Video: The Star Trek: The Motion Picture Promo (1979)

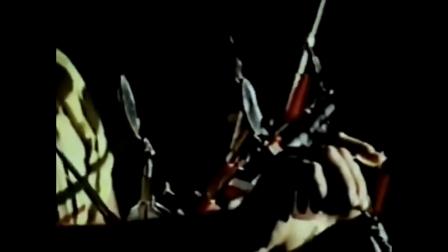Each tiny mirror reflects a pinpoint of light on the hull, sculpturing the contours and highlighting the design of the starship.
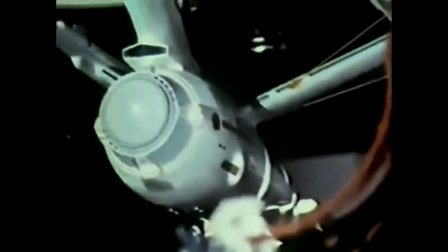As the Enterprise prepares to leave dry dock for her encounter with a force which threatens to destroy the planet Earth, she is a majestic craft.
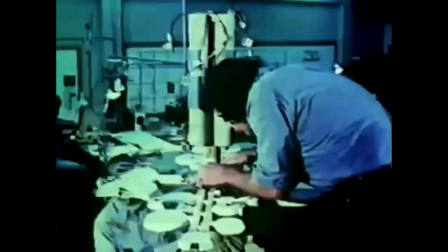Among the other models crafted by Magicam was the intricate space station, Epsilon 9, destroyed at the film's beginning by the unknown threat.
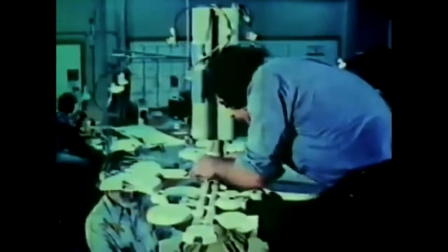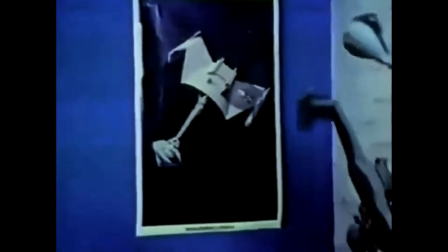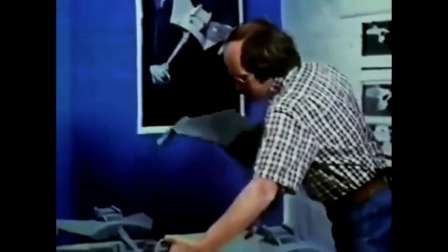The Klingon battlecruisers met the same fate.
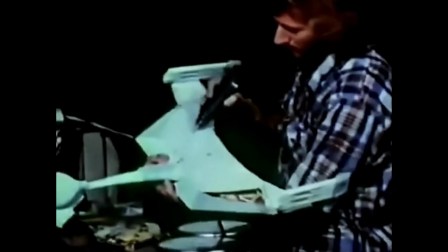But each of the dozen identical models were built with the same care as the Enterprise.
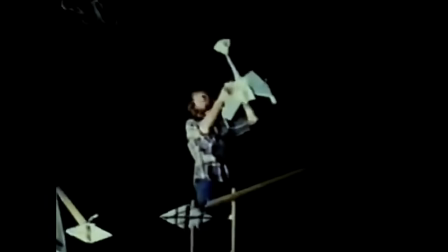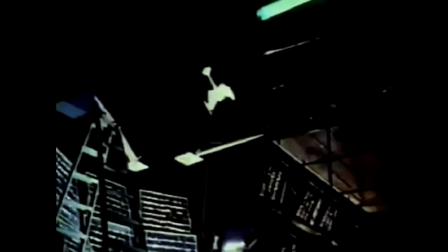special attention paid to their blow-up ability.
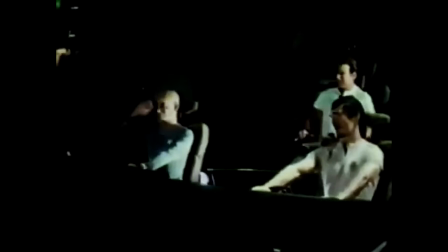During filming, the Enterprise crew reacts with horror as the probe begins its examination of the bridge.
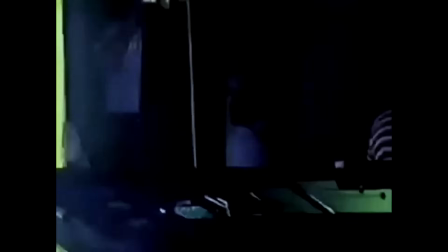From all appearances, rehearsals were equally frightening. The intensity of light was nearly blinding, and dark glasses were used by everyone for protection.
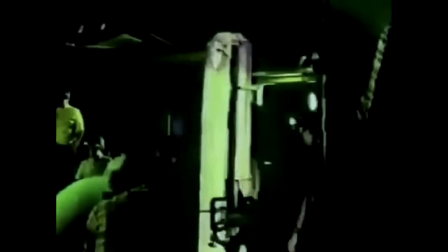On the Star Trek set, there was certainly a lot more to being an actor than signing autographs. The actors took trips.
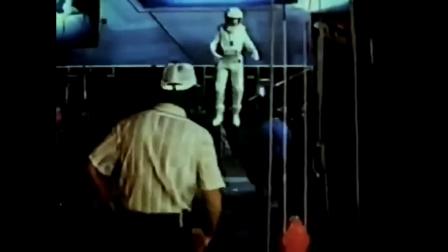They spent a lot of time hanging around.
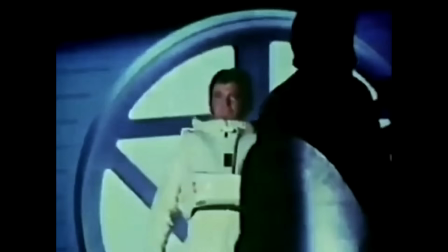They were frequently up in the air.
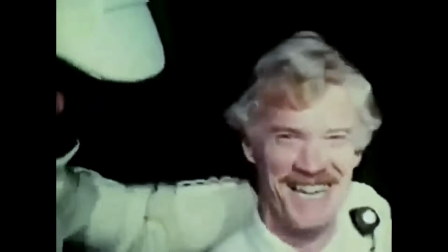And they occasionally got punchy. In the scene shot from the waist up, shoes didn't really matter.
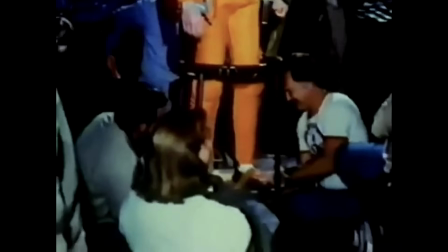But could this be 23rd century Starfleet footgear?
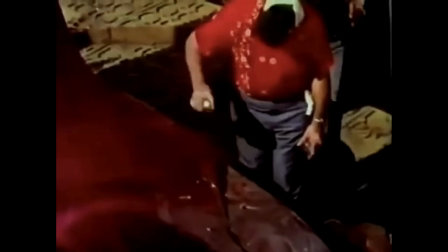And speaking of feet, no, it's not Bigfoot. Just a big foot, part of a Vulcan statue.
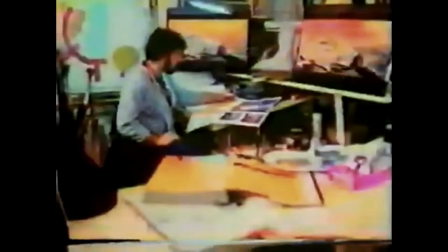Bringing Vulcan to the screen involved a special film technique, the matte process,
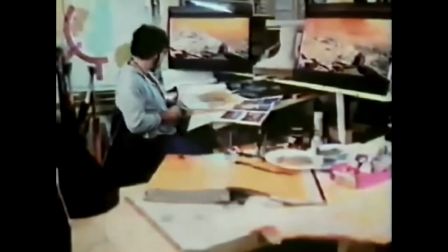which joins live action with a painted background by means of a special optical printer.
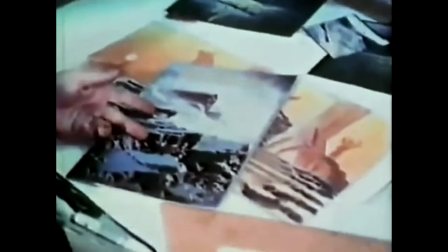The landscape of Yellowstone National Park was the model for Vulcan, and some of the early scenes were actually shot at the park.
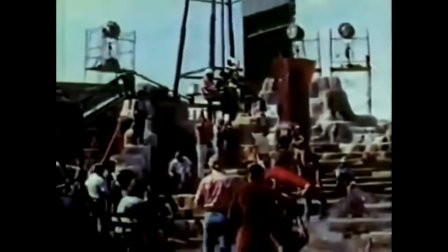But the majority of the Vulcan sequence was filmed at Paramount.
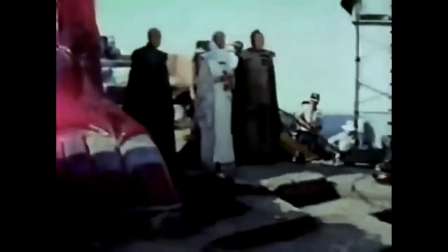Although the rest of the sets were created indoors on sound stages, Vulcan was filmed outside,
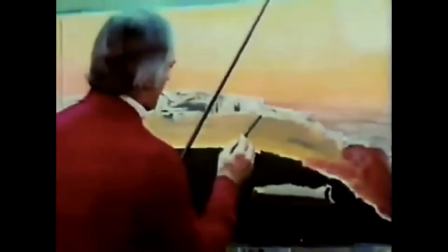the only way to match the outdoor quality of light achieved during the Yellowstone filming.
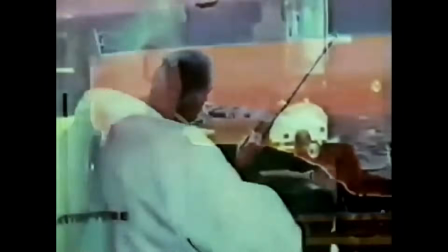In the matte process, a background is painted with blank space left for the live action sequence.
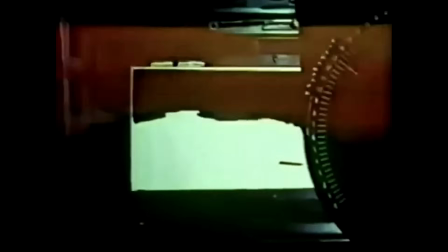Then when the live action is filmed, the background and the actual live footage are fused together to achieve a realistic completed sequence.
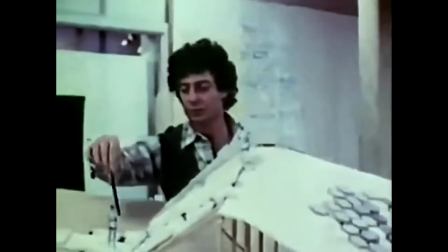Many artist renderings and models preceded the construction of V'ger, the most complex and extraordinary of the sets.
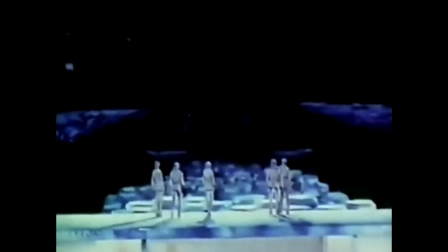During rehearsals and filming, live actors replaced the paper figures almost exactly.
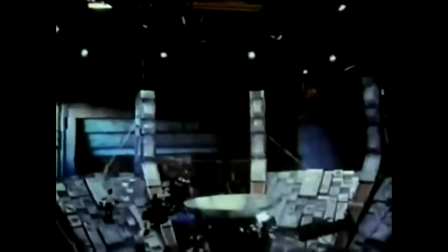Created in 4.5 weeks on stage 15, the set was built in a 360-degree circle with 9 sections,
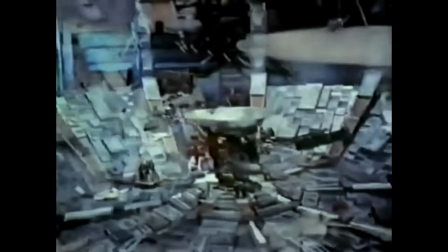some of which could be removed to achieve additional camera angles.
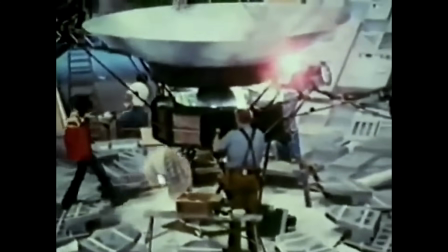Actors and technicians quickly learned to walk carefully on the V'ger set to avoid stepping through the plexiglass panes which were part of the construction.
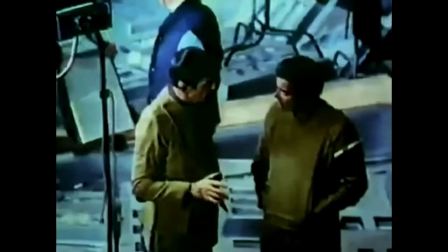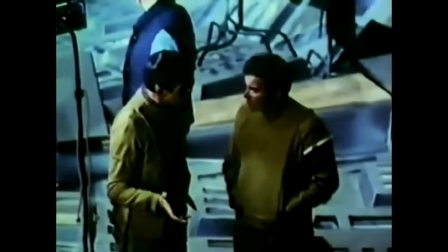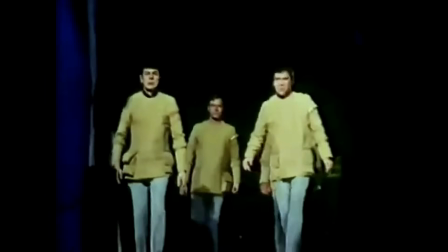Rehearsals for part of the sequence took place on wooden boxes to simulate the stepping stones which led the Enterprise crew to V'ger's heart.
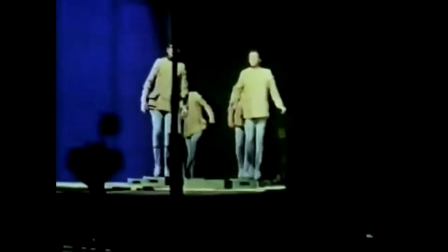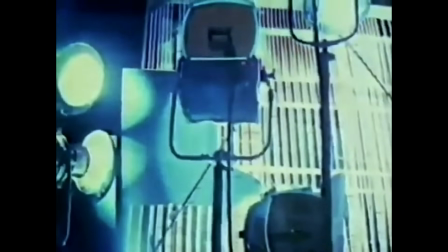Nearly every light in Hollywood was used to create the spectacular effects of the film's climax,
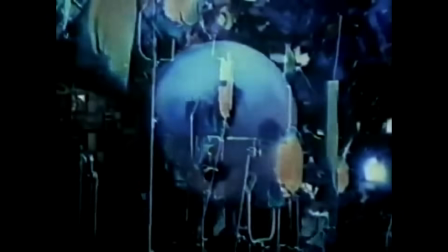with specially devised instruments underneath the set throwing ribbons of light through the plexiglass panes.
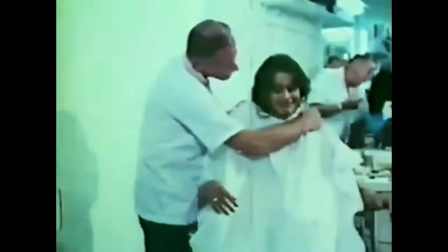In the motion picture, the Enterprise crew included a new alien member, the navigator, Ilea, from the planet Delta IV.